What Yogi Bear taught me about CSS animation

Welcome back to Stuff and Nonsense. Today I'm talking about how low-budget animation from the 1960s inspired modern CSS animation for a website that I designed for Emmy award-winning composer Mike Wirth.
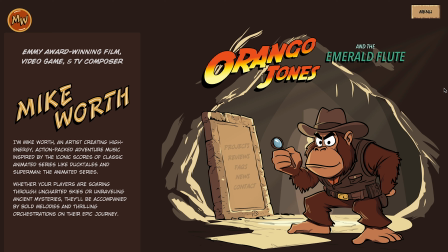[0:21]
And if that sounds like a weird crossover, it absolutely is. But it absolutely works. But before we dive in, just a quick shout out for my Contract Killer bundle.
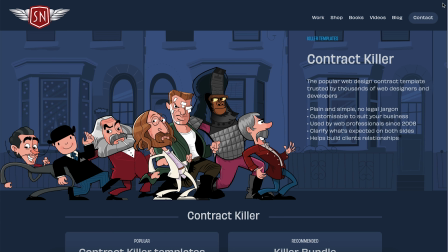[0:35]
If you're a freelancer or you run a studio, it's a contract template that's written specifically for web professionals. Thousands of designers and developers have used it, and buying it really helps to support the channel. There are links down in the description. Now, animations have come a long way in CSS. From basic hovers and transitions to full keyframe animations and scroll link effects. But even with those updates, CSS animation is still pretty simple. And honestly, that's what makes it charming. It reminds me of the Hanna-Barbera cartoons that I grew up with.
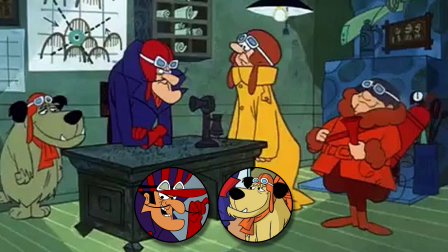[1:23]
Yogi Bear, Dastardly and Muttley, Penelope Pitstop. Wacky races, you get the idea.
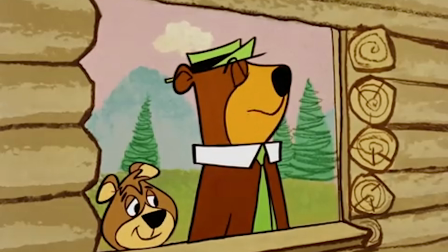[1:30]
Those cartoons had tiny budgets, so the animators got clever.
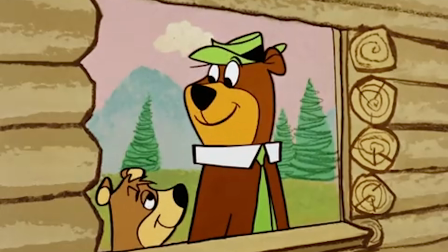[1:35]
They reused backgrounds, looped movements, and layered elements to create the illusion of motion.
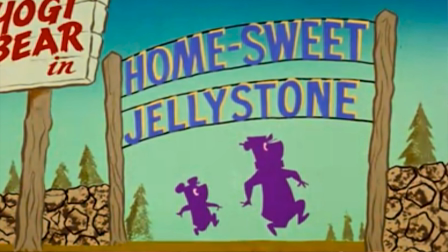[1:44]
Like this scene from Home Sweet Jellystone, where a postman rides across the screen.
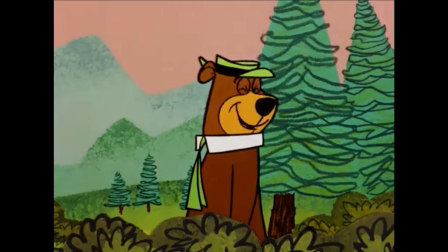[1:51]
He doesn't move, the background scrolls behind him. I recreated this with CSS.
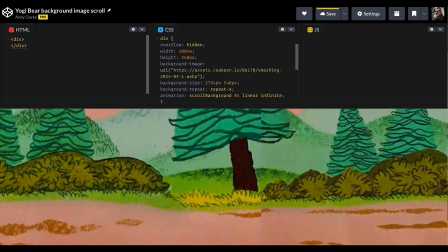[1:59]
One element, a repeating background image, and a simple keyframe animation. That's it. There's no JavaScript needed. So how does this relate to Mike Wirth's website?
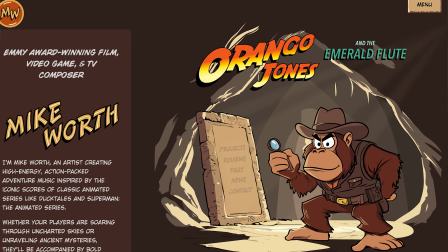[2:12]
One scene features Mike's mascot, Orango Jones, driving across the screen.
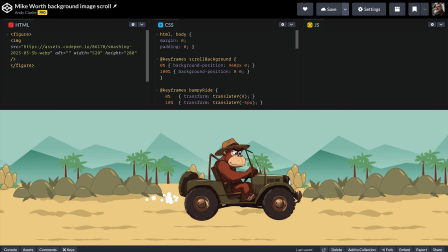[2:19]
To make the Jeep bounce, I used a second keyframe animation that changes the image's position. Yeah, it's lo-fi, but it adds personality.
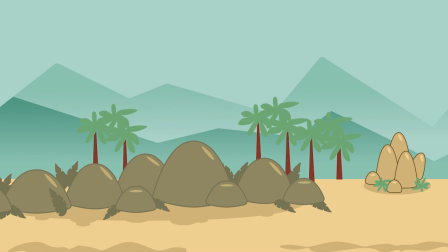[2:34]
Like the old animators, I reused elements to build layered scenes.
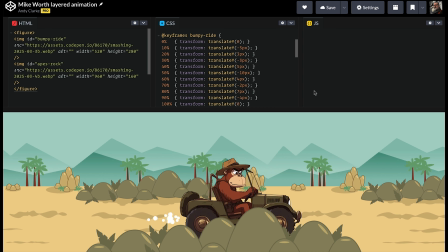[2:41]
Trees, rocks, and foregrounds scroll at different speeds to create depth. This layering trick is also great for parallax effects.
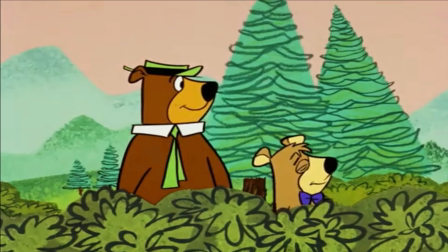[2:54]
It adds realism without adding bloat. Characters in Hanna-Barbera cartoons didn't move much.
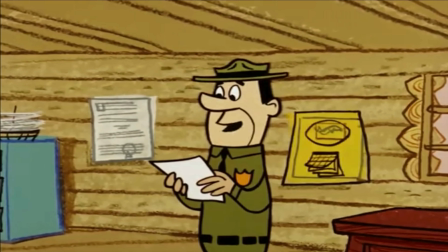[3:03]
Their bodies stayed still. Only their mouths and eyes changed.
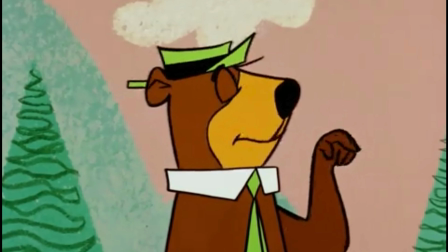[3:10]
In CSS, I did the same thing.
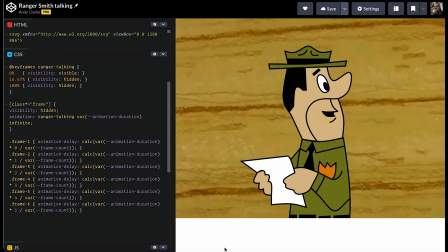[3:13]
I grouped the static parts and swapped out the mouths frame by frame using CSS animations. 6 frames, 1 looping timeline. Animations aren't just decoration.
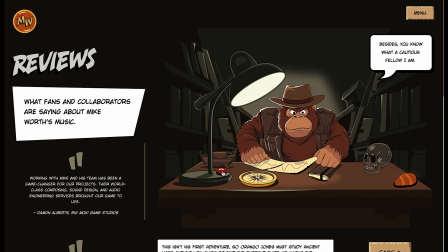[3:30]
They tell stories. On Mike's 404 page,
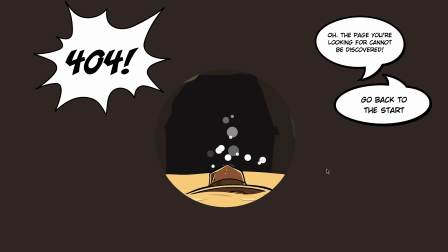[3:36]
his orangutan adventurer is sinking into quicksand while animated bubbles rise around him. And it's all done in CSS. Animations can also be subtle, like on Mike's About page,
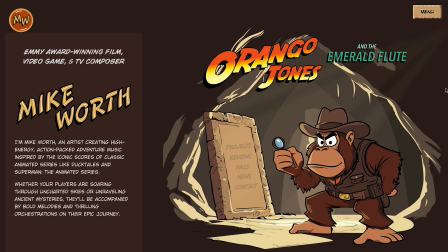[3:52]
where shafts of light move slowly across a stone tablet. They add atmosphere and depth without being distracting. I also use CSS for interaction.
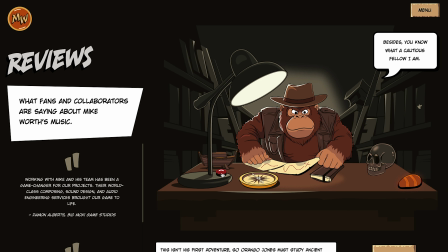[4:08]
On Mike's review page, a red button toggles the desk lamp.